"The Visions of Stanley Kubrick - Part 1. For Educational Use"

defy you to name me one Kubrick film that you can turn off once you started. It's impossible. He's got this fail-safe button or something. It's impossible to turn off a Kubrick film. Every shot has some special effort put into it,
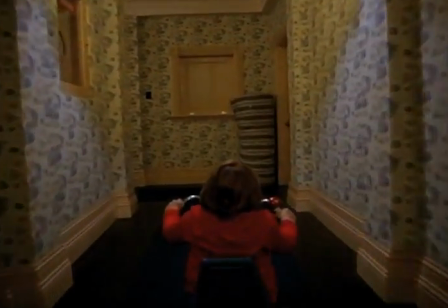(0:41)
some extra bit of concern with composition or lighting or traveling or something.
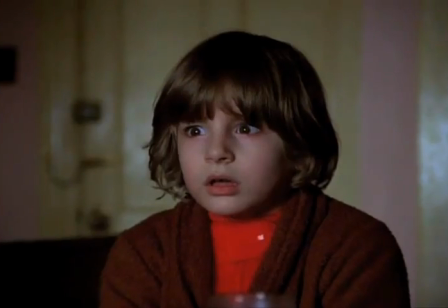(0:49)
And so he never lets down. He worked so hard on the imagery, you know, I mean, I believe Stanley probably started a movie with several images in his mind
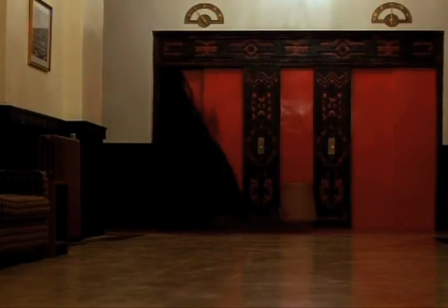(1:02)
and then let the story evolve from there, got it very concrete.
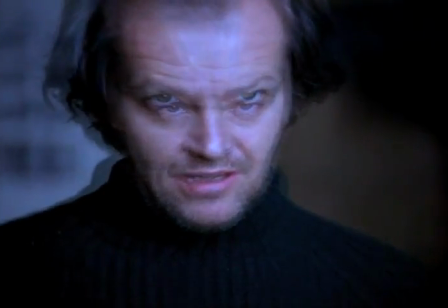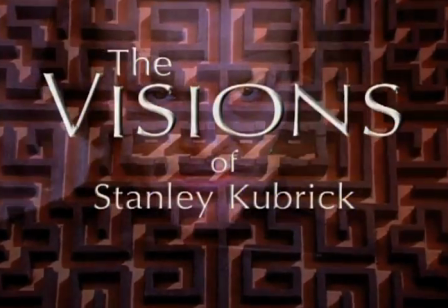Shining is the perfect example of a horror genre movie that
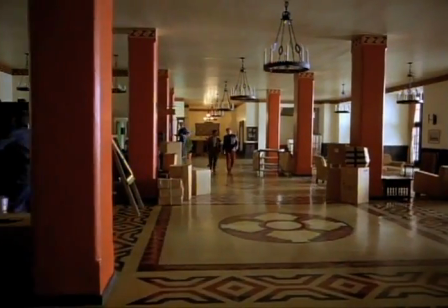(1:24)
does not employ the classical horror genre visual elements. I think the thing about it is that he creates a setting that has a certain kind of peacefulness that belies the story that he's telling.
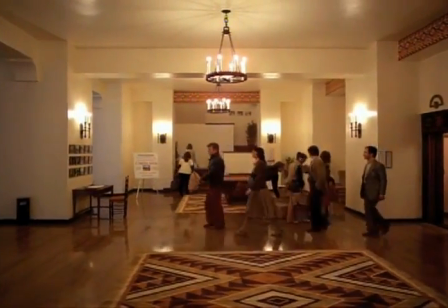(1:36) This is our Colorado lounge. Oh, it's beautiful.
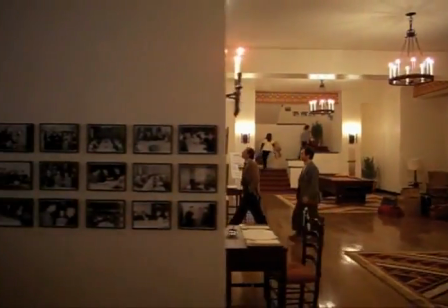(1:41)
You know it's extraordinary from the very first shot.
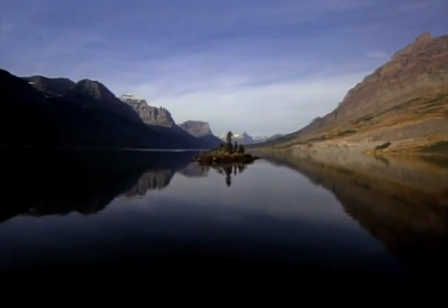(1:45)
Those first helicopter shots tell you that somebody's at the helm who's saying,
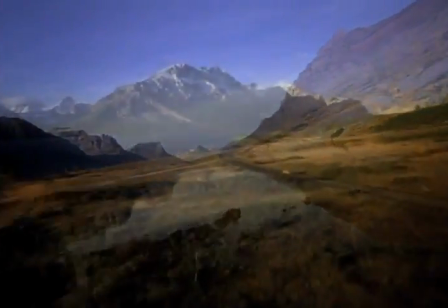(1:51)
you know, I'm not just going to give you a helicopter shot, I'm going to give you the longest, steadiest helicopter shot.
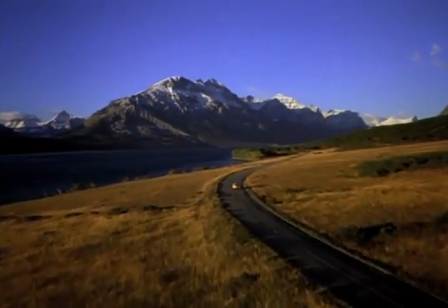(1:57)
And how graceful they were, and how misleading that is in terms of what's coming. Nothing indicates that the horror may happen in this movie.
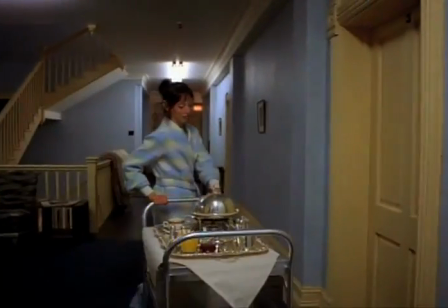(2:10)
And it's a very conscious decision because by creating that kind of visual style, you're creating a sense of normalcy,
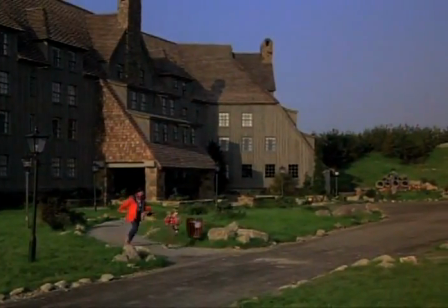(2:17)
but by doing that, the horror that the characters are experiencing becomes much more believable.
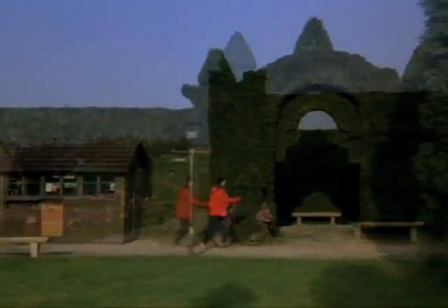(2:22) You better run fast. I'm coming in close. Just have to keep him in.
You know, there's something very intuitive and wonderful about the way he will find these things that will just become archetypal.
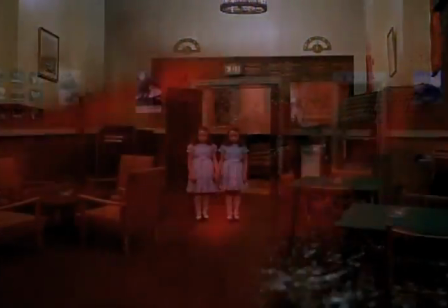(2:35)
The blood coming out of the elevator and the twins, that's very much reminiscent of Diane Arbus's photographs.
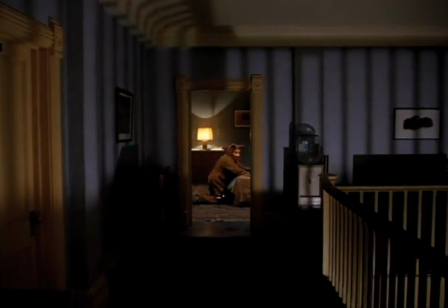(2:41)
He'll just totally throw these images at you in a way that will just set you off.
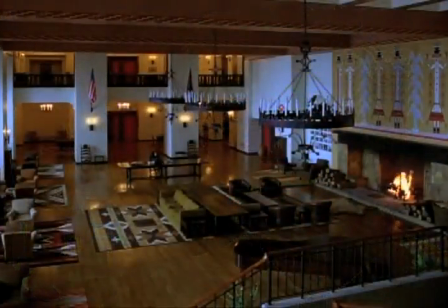(2:45)
The greatest one for me, though, is still the image of the written page, just pages and pages.
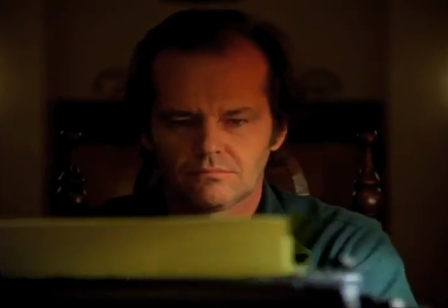(2:52)
Your terror in that movie comes from the characters. You're being frightened by a realization of who these characters are.
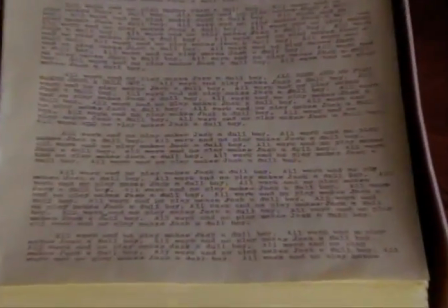(3:00)
She's curious about what he's written, and he has piles and piles of typewritten pages that all say,
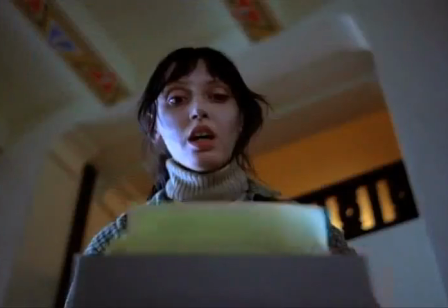(3:07)
all work and no play makes Jack a dull boy. That's the point at which there's a kind of turning point in the movie.
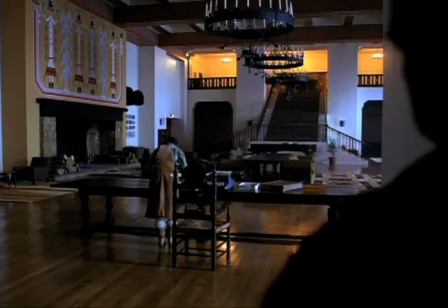(3:14)
It's the most perfect representation of insanity that you could possibly come up with.
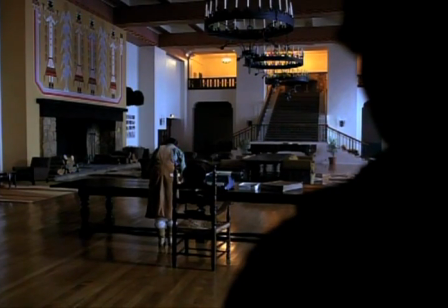(3:20) How do you like it?
When the snow begins to fall outside the windows and it begins to build up and you go out into it, and it's always blizzard.
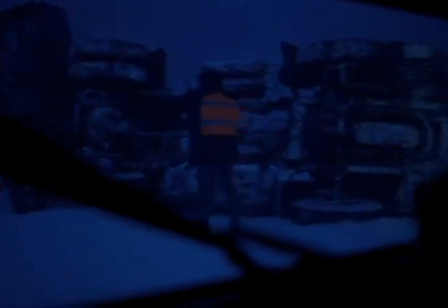(3:30)
It's never cool with blue skies, you know, it's always dark and blizzard and blowing snow.
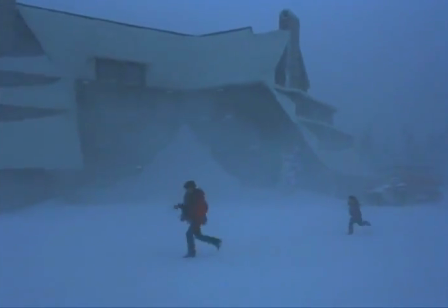(3:36)
That sense of cold just accumulates.
Action, Shelley!
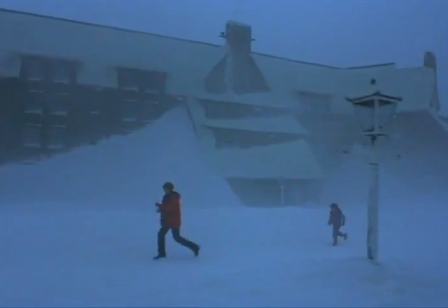(3:43) Go, Barry.
Stanley, with his, photography sense, had this great idea of using fog so that it looked really cold,
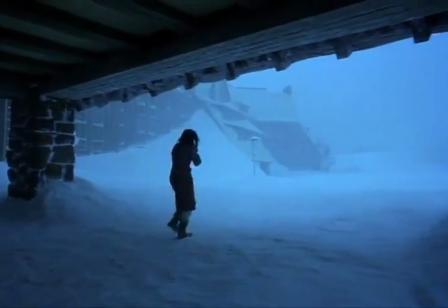(3:54)
but he never wanted to see the fog move, It just gave the sense of like a filter almost.
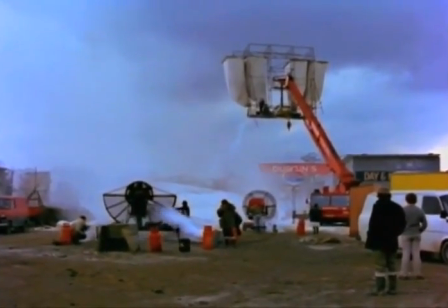(3:59)
So you could only shoot when the wind was less than 3 knots. It took a long, long time to get all the shots we needed. He'd seen some war pictures shot in snow,
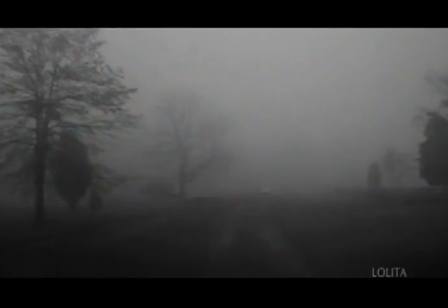(4:09)
some black and white, and he realised that there was a diffusion, the cold, foggy get in snow, and he said, let's try it.
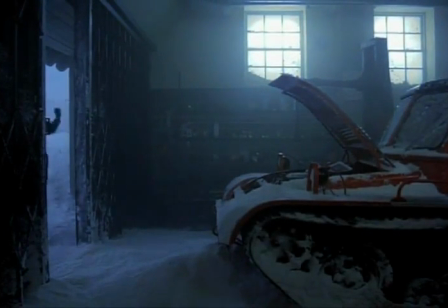(4:16)
So we did, and it was brilliant. I mean, he wouldn't have looked as cold without that smoke. It was actually a poisonously yellow-looking set with the lights. Stanley did all his own lab timing, so by the time the dailies came back, they'd cranked up the blue and cranked out all the red and yellow, and it looked as it looks in
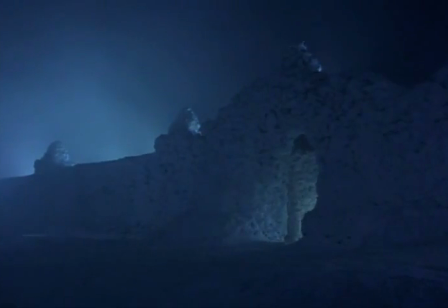(4:36)
the film, frigid, wintry, cold, mysterious place. Filmmakers always look for ways to allow the audience to participate in the movie.
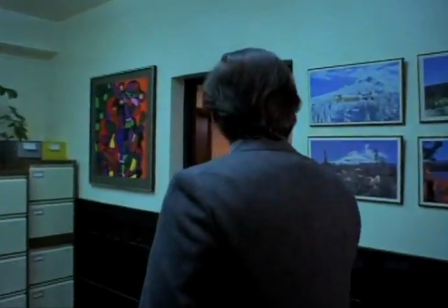(4:45)
One of the ways to allow the audience to be active participant is to have mobile camera.
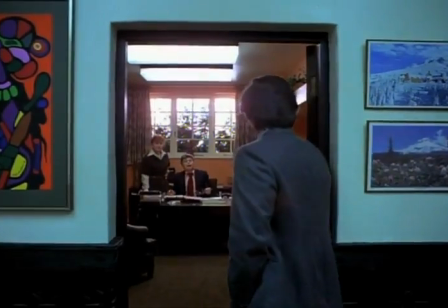(4:51) Mr. Ullman? Yes? I'm Jack Torrance. Oh, well, come on in, Jack.
When it comes to The Shining, you think of the camera prowling. You think of the camera close to the floor.
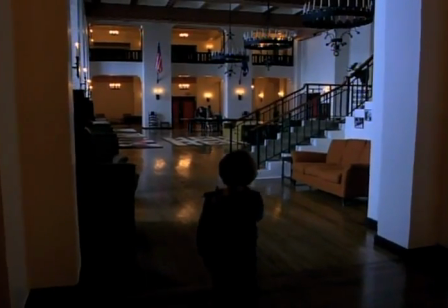(5:03)
It's almost as if there's another character in there following people about.
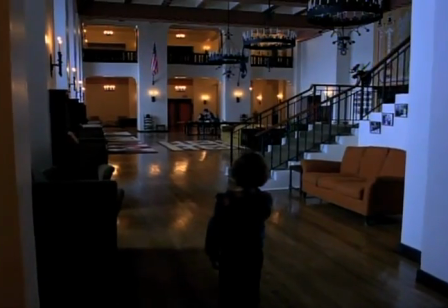(5:08)
And of course there is. The hotel is keeping an eye on all the characters.
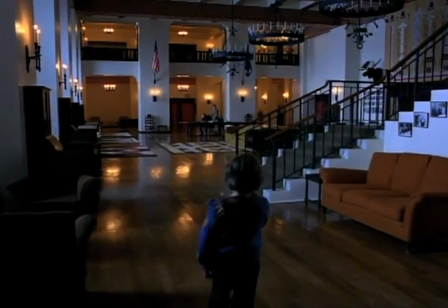(5:12)
So perhaps the camera in The Shining is the hotel. You're right there with the character.
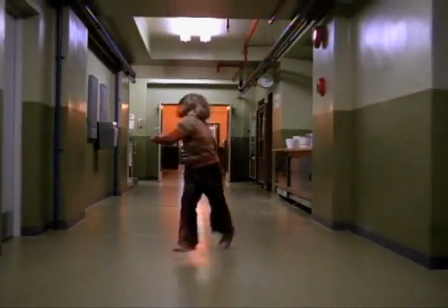(5:18)
You don't know what's going to happen. Is something going to attack the little boy? It feels very dangerous. It feels very invading.
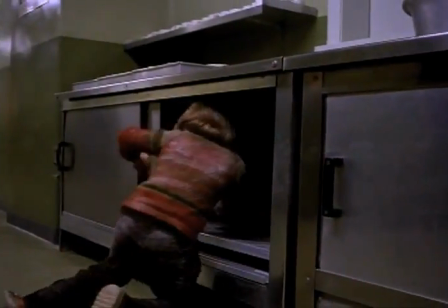(5:24)
It's a film about film, in part. What was the necessity of traveling down that hallway?
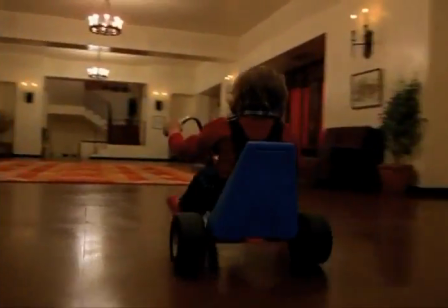(5:32)
Well, he did it because he could.
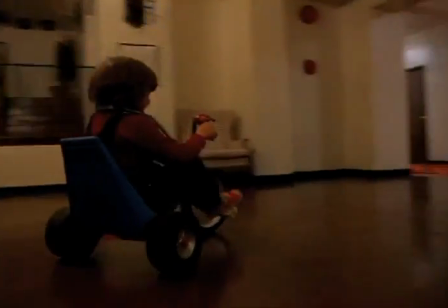(5:34)
I think sometimes Stanley just did that because he didn't want to be like everybody else, and he had a very specific way of telling a story. It's not that he wanted to show off, I'm so different than you, but he said, why does every story have to be told the same way?
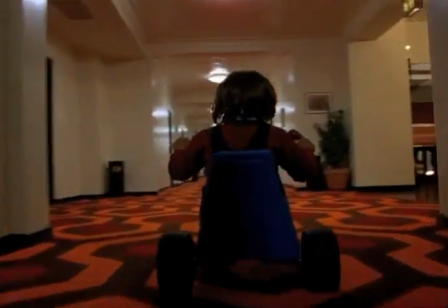(5:47)
And I think that Kubrick had reached a point, frankly, that the more profound ideas that he had expressed in
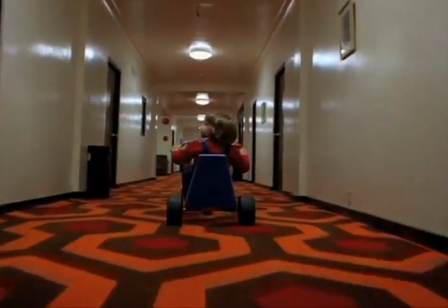(5:56)
earlier films now had to be presented to a different audience.
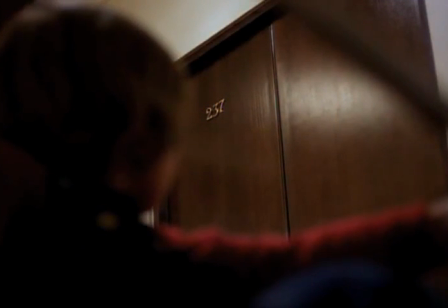(6:01)
An audience that had started to find the horror film diet very attractive and commercial.
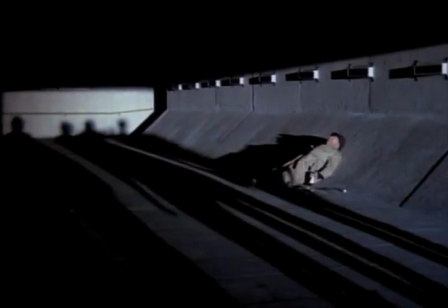(6:13) One thing I could never stand was to see a filthy, dirty old drunkie howling away at the filthy songs of his fathers.
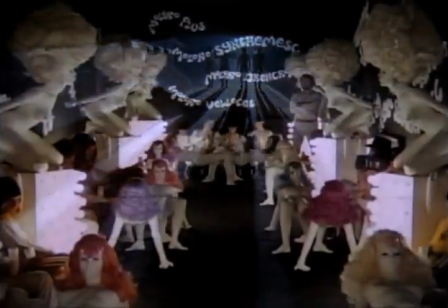(6:22)
You can identify Kubrick in all sorts of ways in any one of his films,
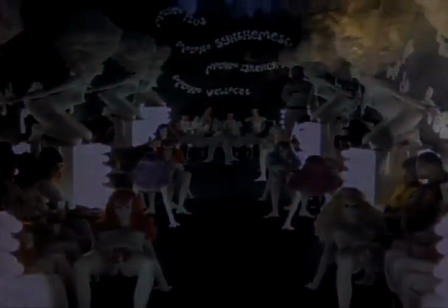(6:26)
but one of the really admirable things about him is that he chooses such different projects. There are linkages between them, but they're very different sorts of films, finally.
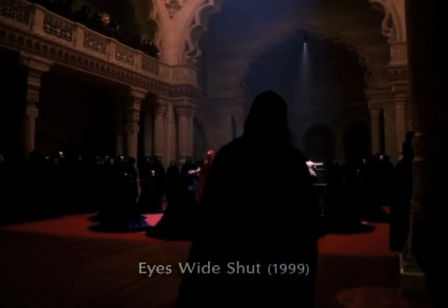(6:37)
One of the characteristics that's so striking about these films is the sense of the visual that you remember long after you've seen the film.
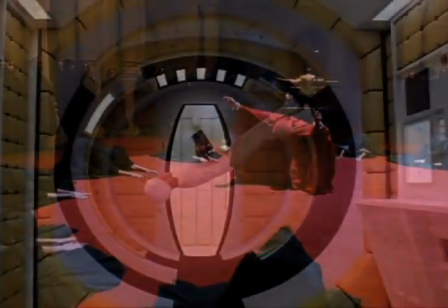(6:44)
I think a mark of a great director is that you leave the theater with certain images forever marked on your mind.
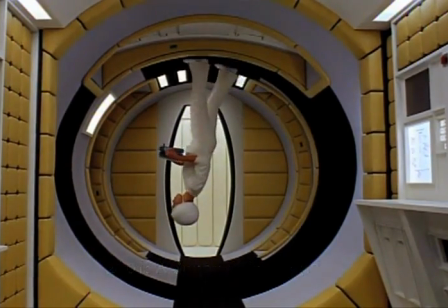(6:51)
And that's certainly true of Kubrick.
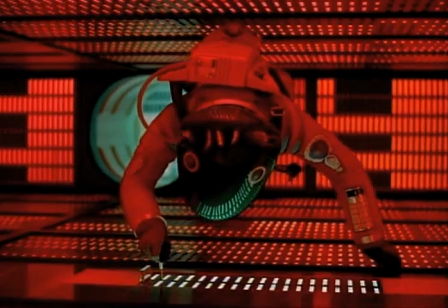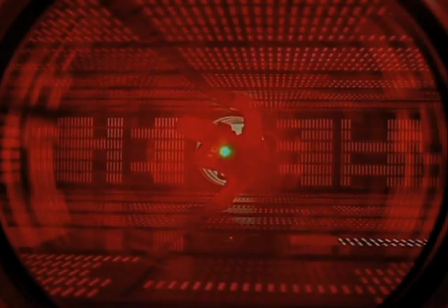(7:00) Give me your answer.
I first met him in New York probably in the very early 1950s.
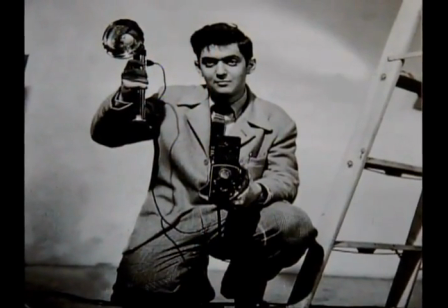(7:10)
And he was already becoming a mythic figure,
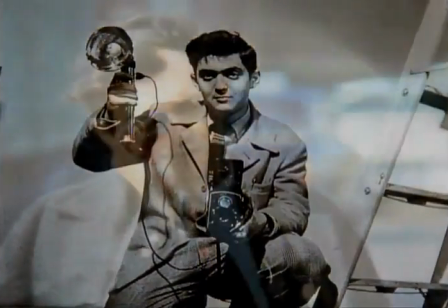(7:14)
was already this famous person who had started shooting for Look when he was 3 years old or something like that, you know.
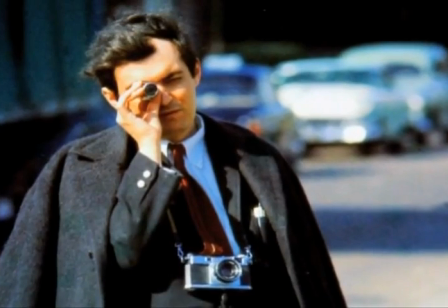(7:20)
So he was protege-ish. He was the most provocative, intelligent filmmaker I've ever known. His experience in using a still camera probably really helped him, you know, from a photographic point of view.
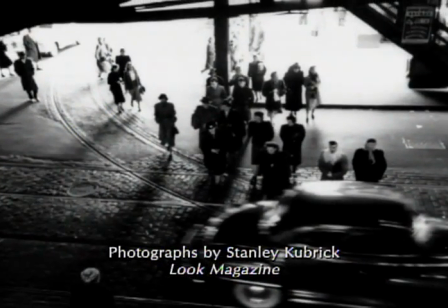(7:32)
And he certainly understood the way you tell things with visual images. And I'm sure a little bit of that at least comes from the fact that he had been a still photographer. I don't think he was obsessive about images. I think he just had great taste and was a great photographer and cameraman.
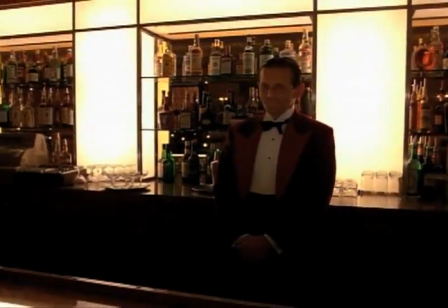(7:47)
So he knew where to put the camera all the time, you know, and so it looked seamless. So, I mean, it was wonderful because all of his pictures looked wonderful.
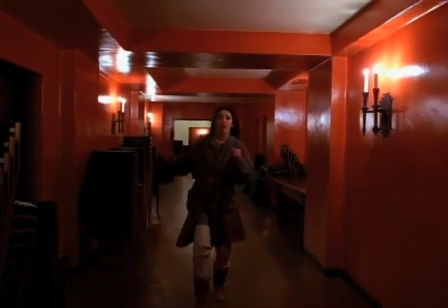(7:55)
Invariably, the images would be startling.
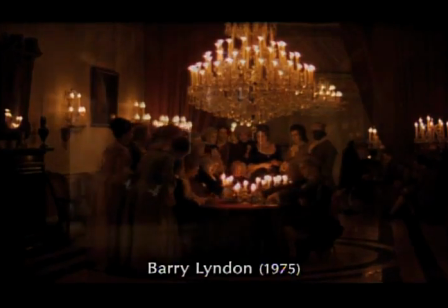(7:57)
Certainly, Barry Lyndon was creating a time and a place, and so what he did was very effectively take us back to that, and you had a sense of what it was like. If you can imagine that he was a consummately gifted photographer professionally,
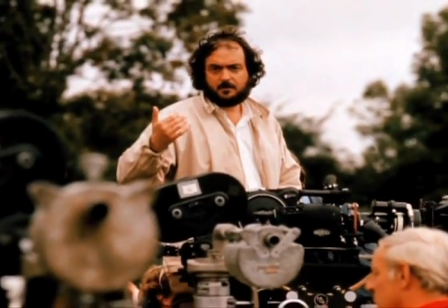(8:12)
he was also a consummately successful chess hustler.
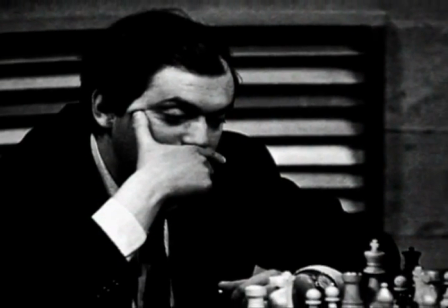(8:16)
And if you think about that and combine the mind of a really
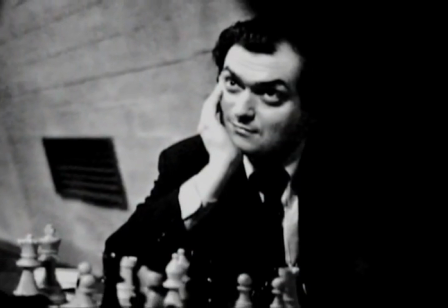(8:22)
complex chess player with the eye of a perfect perfectionist photographer, you have Stanley.
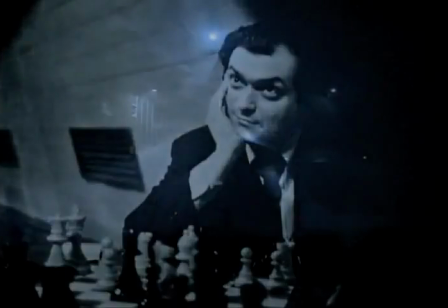(8:31) Ready now!